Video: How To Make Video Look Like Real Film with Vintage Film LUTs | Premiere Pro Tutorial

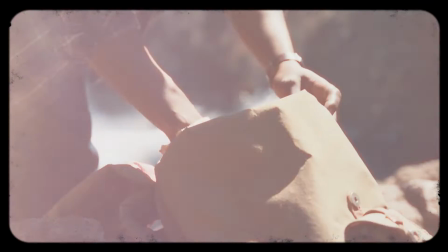[0:00]
Hey everyone, here's a look at our Vintage Film LUTS. Compatible with all video and photo editing software,
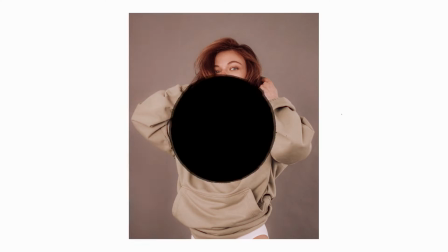[0:05]
Vintage Film LUTS is like having 20 film color lens filters in your camera bag for the price of one.
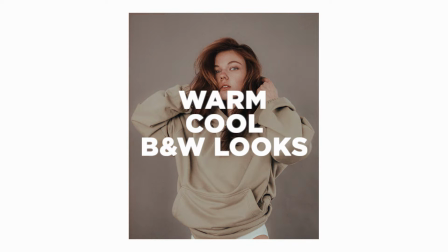[0:11]
From the natural to vibrant, you'll get warm, cool, and black and white film color effects.
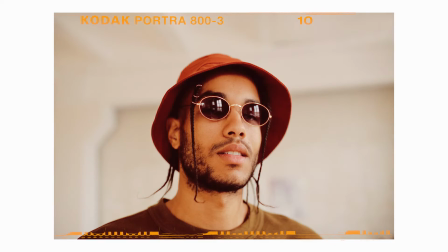[0:17]
Each film LUT has a slightly different amount of tone, tint, and saturation, allowing you complete customization of the perfect film look.
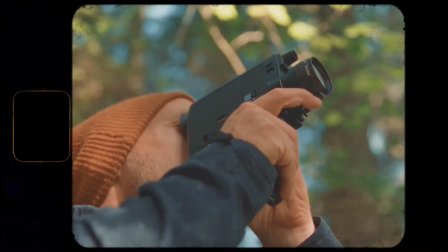[0:24]
I'm going to walk you through how easy it is to use these in Premiere Pro, along with a few other editing tips and tricks to make your digital video look exactly like film.
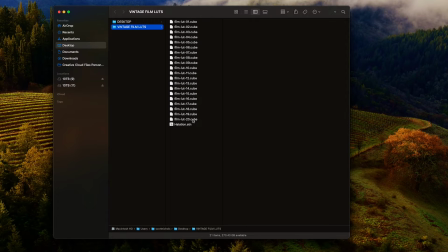[0:33]
Let's drop in. When you download and zip the pack, it's going to come with 20 vintage film LUTs, .cube files, and a red halation action file. This is for Photoshop, and I did a separate tutorial on that, which you can check out. For applying these for video within Premiere Pro, let's go ahead and jump in. I got my video clips here.
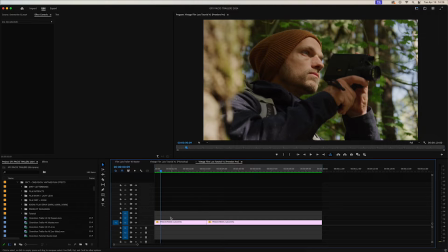[0:52]
Got two different video clips and how you want to apply these and really create the best film look from your digital video footage is to go ahead and go to Lumetri Color.
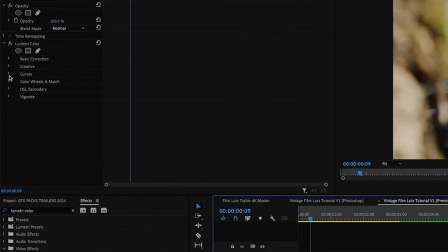[1:07]
Drop that onto your video clip and go into the curves. What you want to do is create a very kind of flat image. Right now, our video footage is pretty dark.
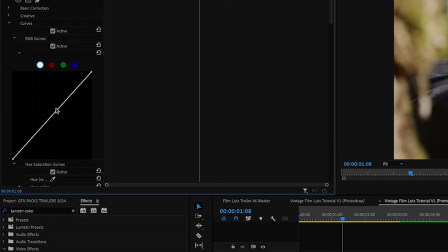[1:15]
And so we want to brighten that up and kind of just flatten out the colors because film has a very flat look to it.
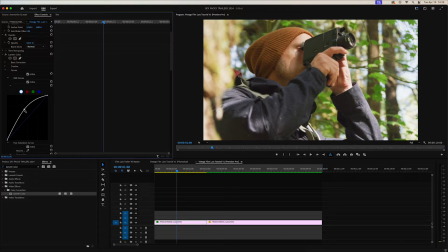[1:23]
And let's go ahead and do something like that. That looks pretty nice.
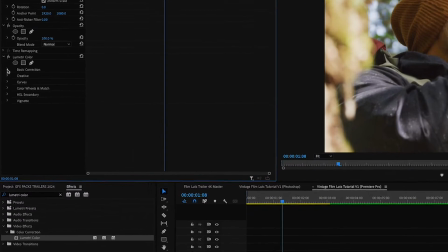[1:28]
And then we'll go ahead into the basic correction tab.
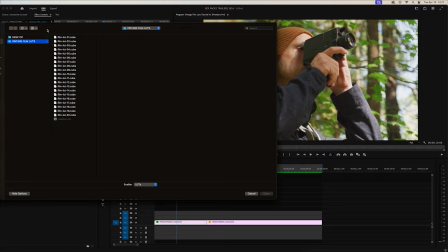[1:32]
And right here, input LUT, you're going to click on that and browse. And then you can go to the folder where the LUTs are at and you can click on whatever LUT you want and click open.
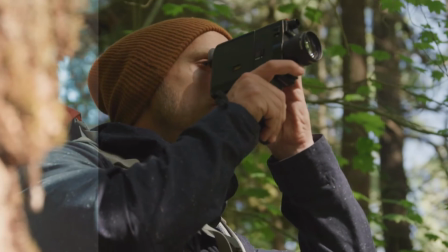[1:41]
That will import it. As you can see, that's kind of the before and after. Really nice.
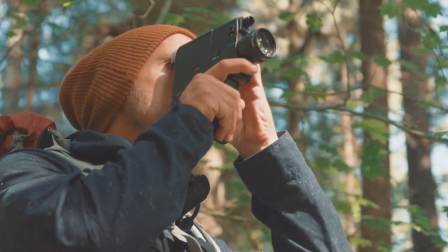[1:46]
It gives you a little bit more of like a warmer skin tone along with making the greens, browns, and blues, some of those very natural colors.
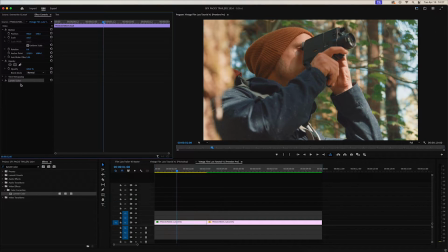[1:54]
It makes them really just kind of pop. Go ahead and copy and paste that into our second clip by pressing Apple C and then Apple V. Easy enough.
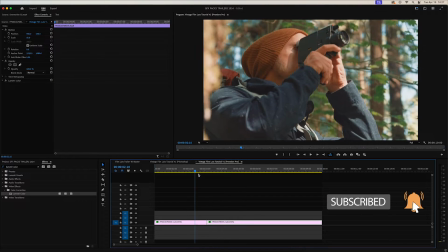[2:02]
That way we get the same exact color grading on both clips. All right, from a base, that looks pretty nice.
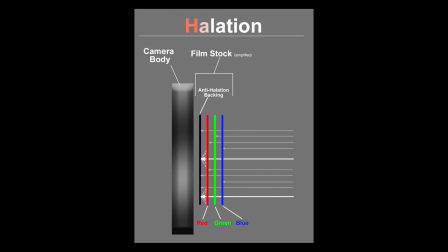[2:09]
Next thing we're gonna do is add some red halation. If you don't know what red halation is,
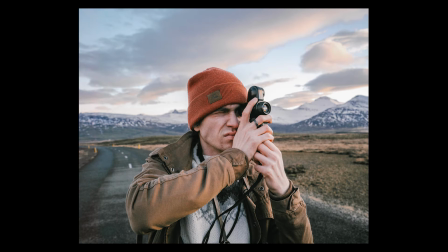[2:14]
it's actually the subtle red glow around subjects and objects within the film stock. And the reason for this is because when light enters the camera's sensor, the RGB light spectrum,
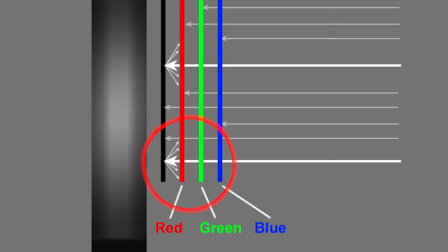[2:28]
the reds are the last spectrum in front of the actual camera sensor.
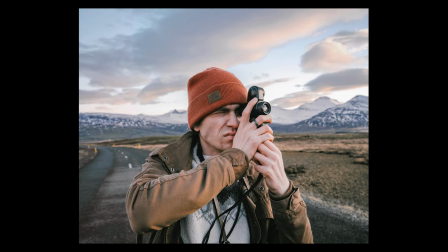[2:34]
So that's why there's this subtle kind of red tint and hue around objects and subjects.
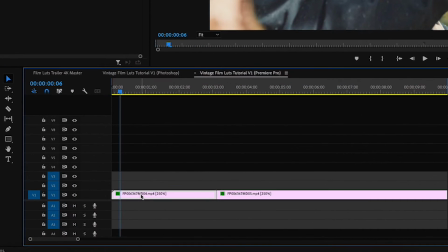[2:39]
And to recreate that look, go ahead and duplicate your clip by holding Alt and then just drag it up again.
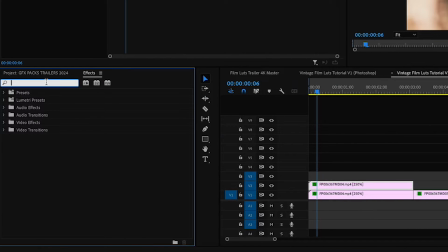[2:46]
It will easily duplicate it. Now we're going to go into our effects panel. We're going to type in channel blur, drag that on your top one.
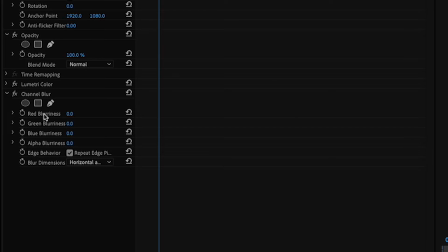[2:53]
And then into your red blurriness, let's crank this up anywhere between like 30 and 50. It really just depends on your video footage and how much of an effect you would like to have. And then let's change our blend mode to lighten.
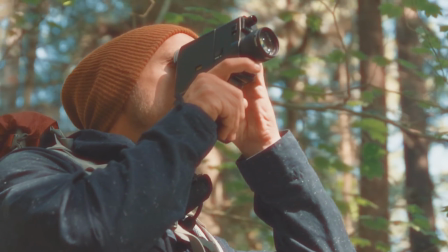[3:05]
And what that's gonna do is just a really nice kind of soft red bloom around the subjects and objects in your frame.
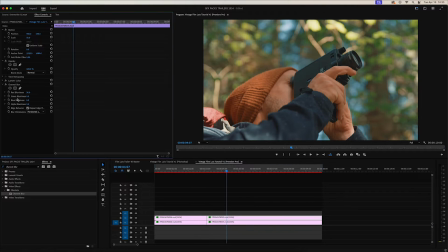[3:12]
I'm gonna go ahead, duplicate that again for our next video clip, copy and paste the channel blur onto there and change the blend mode to lighten. That way we get the same exact look across both.
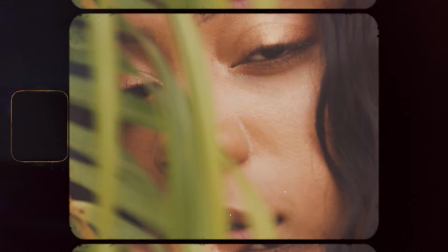[3:23]
Next, we're going to use some premium assets from our store, from our film overlays pack, the Cinevision Vintage Film Effects.
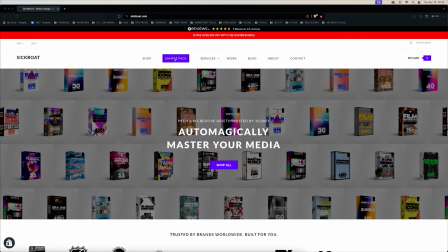[3:30]
You can grab these assets along with many others directly in our free sample pack.
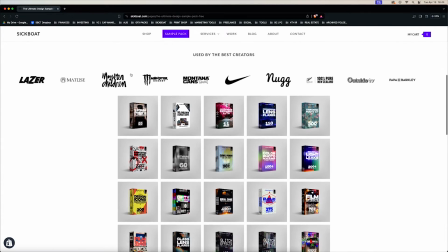[3:37]
So you can test these out, give them a go. And if you like them, you can upgrade to the full version of the pack.
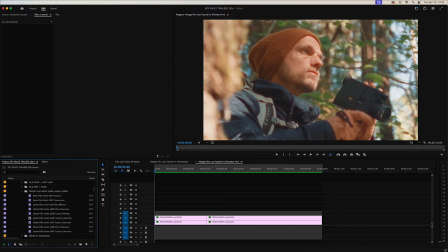[3:42]
The next thing, we'll add some 16 millimeter film grain on top. Click on that.
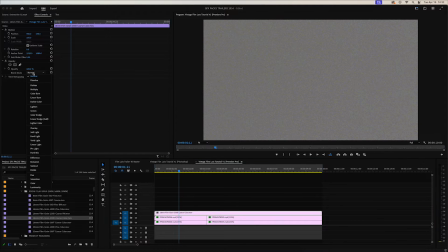[3:47]
Can change the blending mode to anything in the overlay. Either overlay, soft light, or hard light will usually look pretty nice.
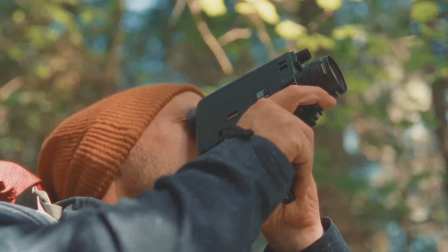[4:01]
Nice. As you can see, we're getting a lot more of that grain and texture directly on the image.
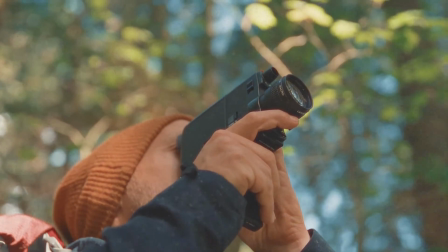[4:07]
That's looking really good.
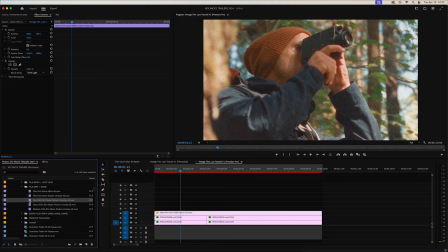[4:08]
I'll then add some film dirt on top of that. Just something, I'll add our fine film dirt on top, just something nice and subtle.
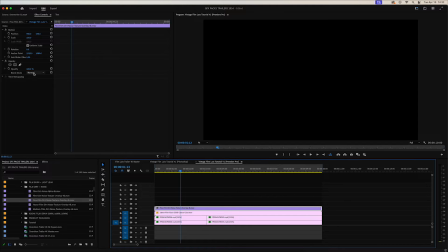[4:16]
And again, we'll change that blending mode to screen.
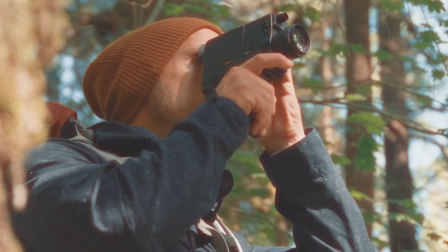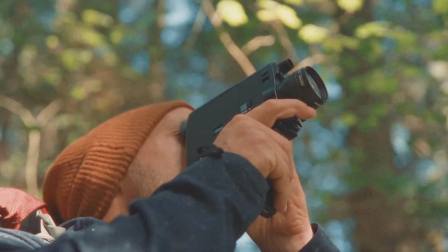[4:26]
It's just going to give you some really nice added speckles and texture directly on in the video clip.
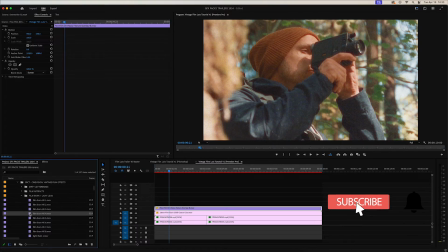[4:31]
Then we'll go ahead and add a film burn as a means of a transition.
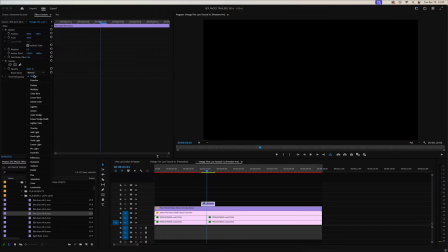[4:38]
Click on that. And I will change that to, and I will change the blending mode to, say, color dodge. Let's go ahead and see how that looks.
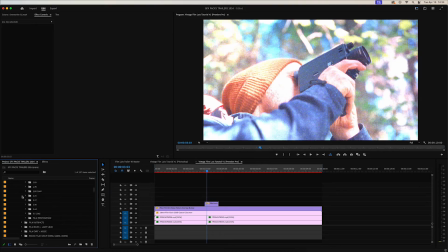[4:50]
All right, that looks really nice. And then go ahead and next we'll add some film letterboxes on top of the image. Drag that on top.
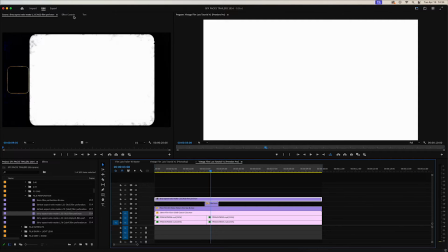[5:01]
And because these film letterboxes are 8K resolution, you just want to go to right click and set to frame size,
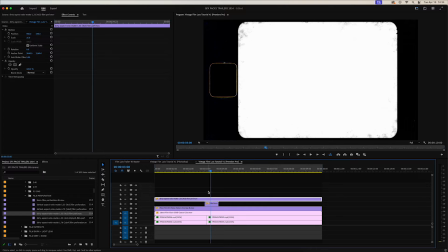[5:07]
and that will scale it down to your composition size, and then change your blending mode to multiply.
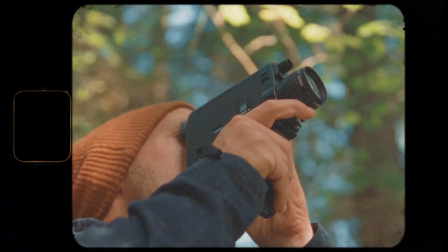[5:18]
That's looking really nice.
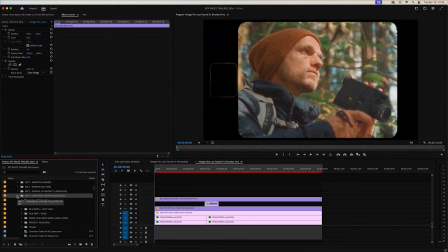[5:20]
Let's go ahead and lastly add in a few more film transitions to really just sell the look and make your video footage look exactly like film.
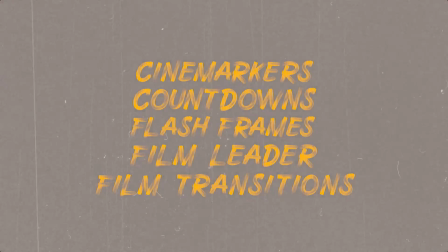[5:29]
We have a film artifacts pack, which has some great film transitions on it,
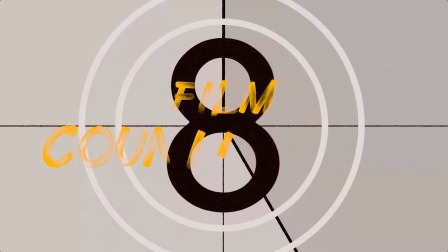[5:34]
and film leaders, film countdowns, and some cine markers in there.
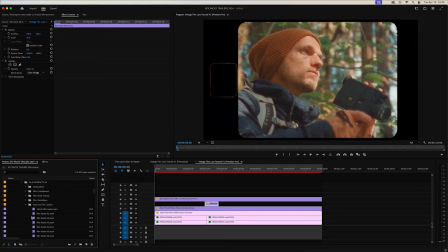[5:40]
Let's go ahead and add a few of those assets directly on top.
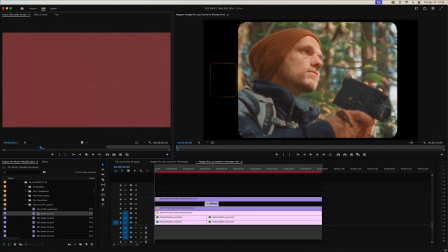[5:45]
I'll go ahead and add this film leader. Yep, like that.
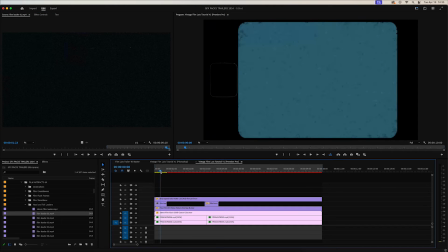[5:51]
I usually like to add that at the front of the clip because it's just a nice transition into the actual film look. Change the blending mode to color dodge, and I'll right click and set to frame size.
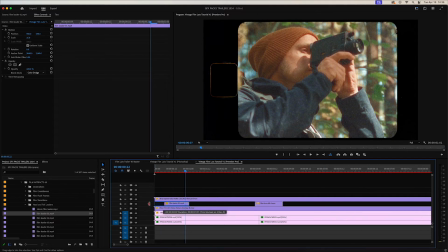[6:05]
Let's go ahead and just fix some of those. There we go.
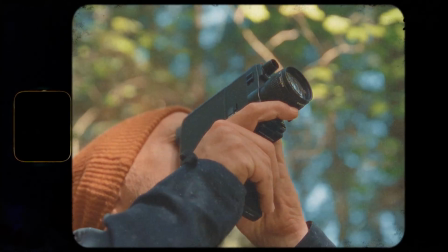[6:13]
Beautiful, that's looking great. And I'll just go ahead and add a cine marker at the very end of the clip.
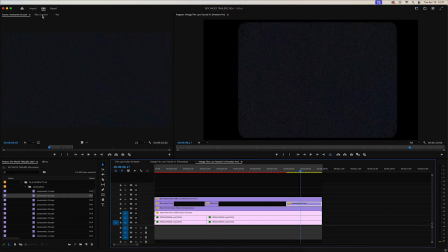[6:23]
And right click, set frame size, and then change out the blend mode to color dodge.
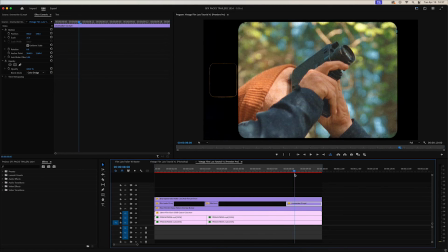[6:32]
That's looking really nice. It does kind of brighten up the image when it's applied. So let's go ahead and add another Lumetri color directly onto the cine markers layer. And what I'll do is I'll use the curves and I'll just bring down the darks,
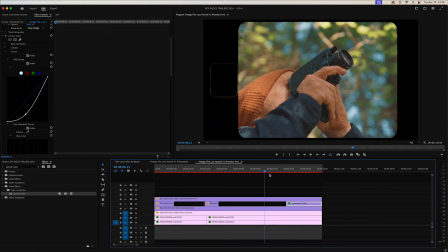[6:50]
the blacks, and that way it's more of a seamless transition. I'll bring up the lights a little bit more. Go ahead and render and see how that looks.
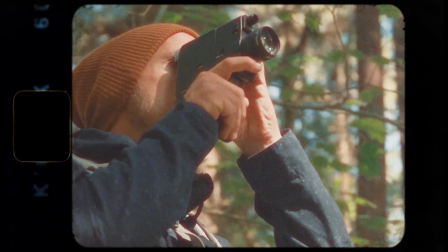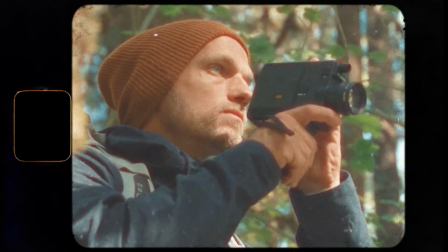[7:06]
And that's how you can really elevate your digital video footage and transform it,
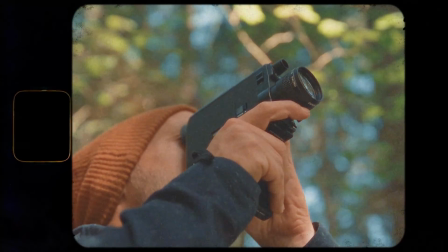[7:10]
make it look exactly like film by adding in film grain, noise, film burns,
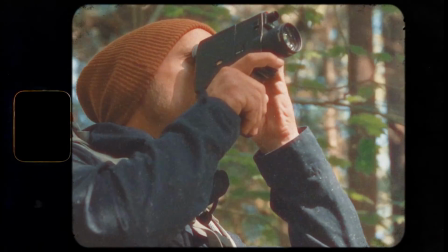[7:16]
transitions, some film mats on top of it,
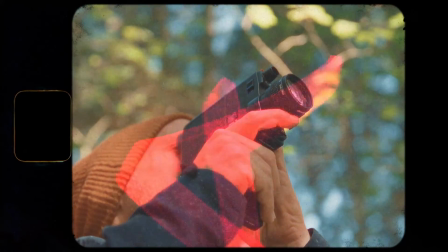[7:19]
and really transform your video footage and make it look like film without having the added costs of shooting on it.
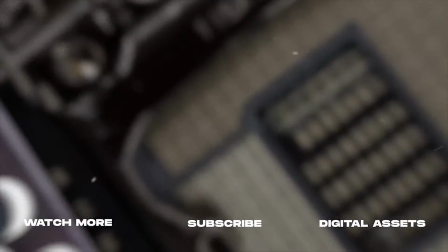[7:25]
So as always, if you're new here, consider subscribing to join the community. Leave a like, it helps us out big time with the YouTube algorithm, and comment below what you would like to see next.
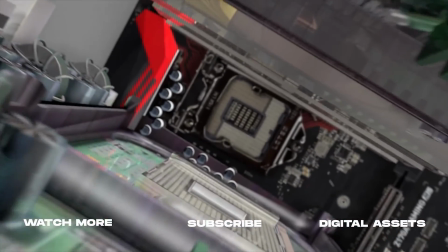[7:34]
And we'll catch you on the next one.